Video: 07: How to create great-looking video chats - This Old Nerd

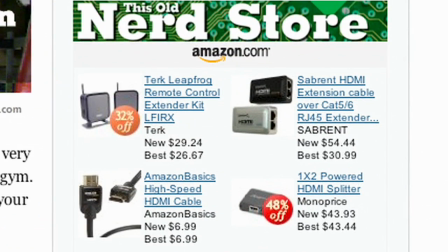This show is brought to you by the This Old Nerd store, powered by Amazon.com. Visit store.thisoldnerd.com.
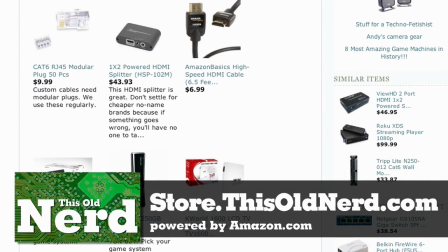Find everything we've talked about and so much more at the store. Plus, since it's powered by Amazon, it's safe and secure.
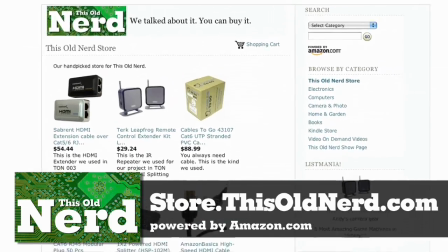Buy from the This Old Nerd store, you get tech, we get a commission. It's win-win. Welcome back to This Old Nerd.
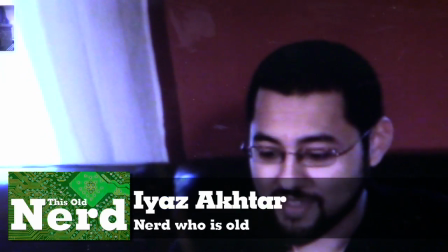I'm Iez Akhtar. And you know, one of the coolest things we like about technology, it's like living in the future.
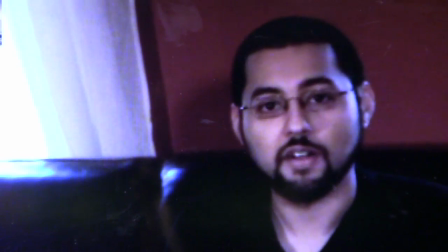You know what? In the future, though, you've got video calls. and this is a video call. Let's get to me in real life. What you need to know about video calls is it never looks as pretty as the demos. But you know what? Ours look pretty good. We're going to show you how to make video calls look fantastic. Now you may be asking yourself, hey, why on earth are you doing an episode about video calling? Well, if you aren't aware, I have this guy. And this guy is in a lot of demand. People want to see him. And if I'm going to do a video, I want it to look really good. And I'm kind of a video nut as you can see now You might be thinking as well. Hey, this is nowhere near something that should be on this old nerd Well, by the way this old nerd episodes are based on things I've actually done in real life cutting cable and running a network in your house on other stuff. Yeah I've done that in real life That's why their episodes and I really think that at this point This is something that people should know because video calling is finally taking off to the point where everybody's doing it and the video could look better so I want to share this information with you guys and I think hopefully I'll give you a good enough argument that your partner will accept it too. If you go to skype.com or apple.com and take a look at their video chat software
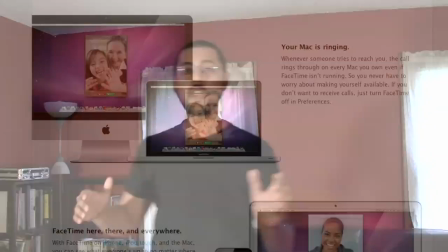you're gonna see a nice pretty demo picture you got these people they look so vibrant
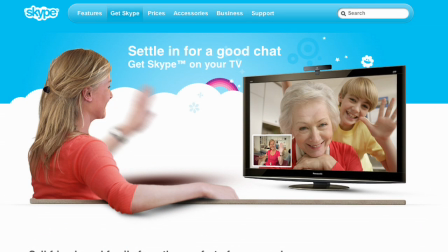and happy you know why it's because those demos are not necessarily the normal user it's probably set up by a professional and a professional knows something that normal people usually don't know. You need good lighting, you need good audio, and you need a steady camera. The other thing is how does your video chat end up looking? Let's talk to your mom. I bet she shot like this.
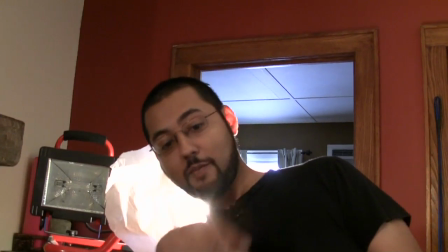There's a light behind her and she's looking at the monitor wherever you are so you're not actually looking at their backlight. That's not the way our videos have to look by the way. So let's say you and I are gonna have a video chat, you can be pretty sure that my chat is going to look more like this.
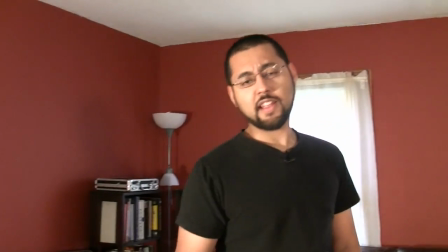Pretty nice lighting, audio is good, because we have to take care of this. We're living in the future here, but we've got to work with the technology we have. What materials are you going to need? You're going to need lights, you're going to need a camera, we're using a DV cam, you can even use like a little Xbox cam. You don't need a microphone, not necessarily this one this is a blue snowball microphone we have a lav mic here you're going to need a computer some kind of software so that's pretty much it now one of the first things you need to know about setting up a video call is your lighting we're going to be doing a variation on the very standard three-point lighting technique this is used all the time in interviews in
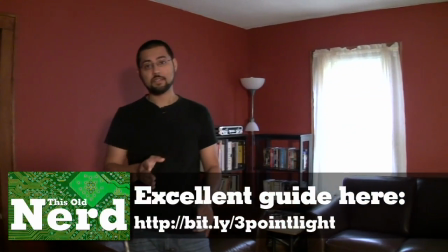hollywood it's a really simple idea right now we only have one light on us see it's really moody a lot of harsh shadows we're going to need a second light
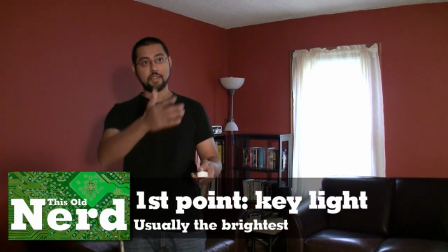so our first light by the way is called the key light usually our brightest and if you turn over here you can actually see it we're using giant work lights.
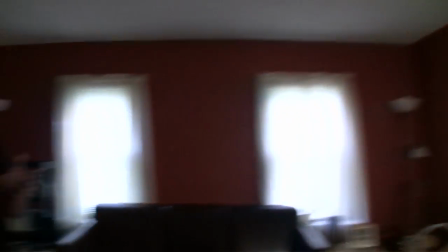Okay so that's the first light that's our key light we're going to have our fill light.
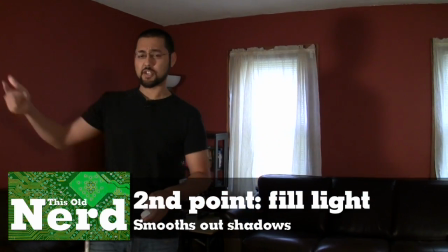Our fill light is usually not as bright as our key this one actually might be brighter because it's closer if you see where it is it's nearby so what's going on is
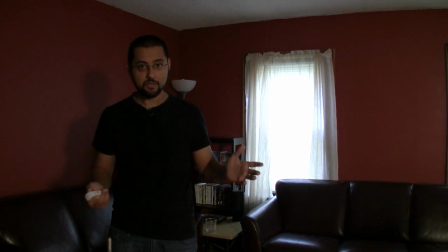it's washing out the shadows so if we again we go with one shadows less shadows that's just two points you're going
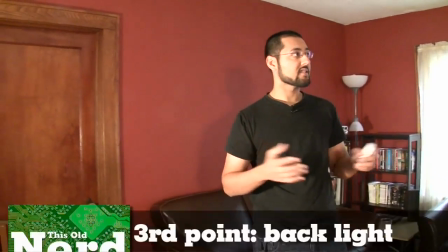to need a third point of light and what that does is it separates you from the background.
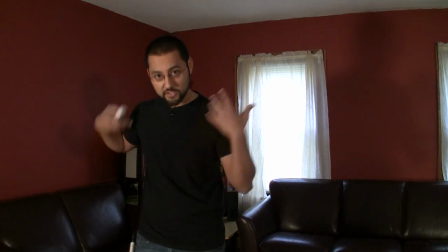So right now I'm pretty much popping out of this background it's red and I'm wearing black so it's pretty easy but you have a third light we have this third light these
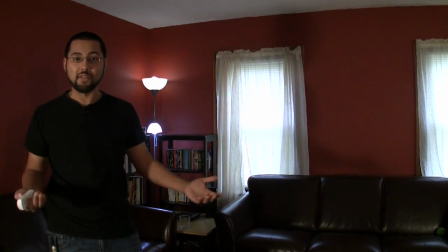are our lamps for our you know regular living room living or you can have look like we have here windows you're
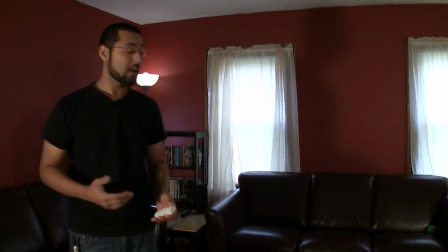gonna have a nice light behind you that way you have a separation between you and the background you
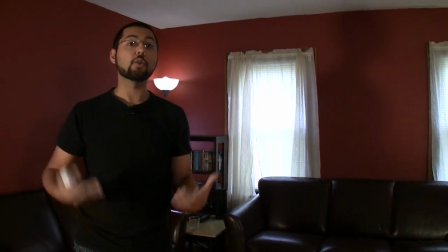have light on your face everything looks good now you look pretty but you're going to need a camera. What I have in my hand, here is a Sony Handycam.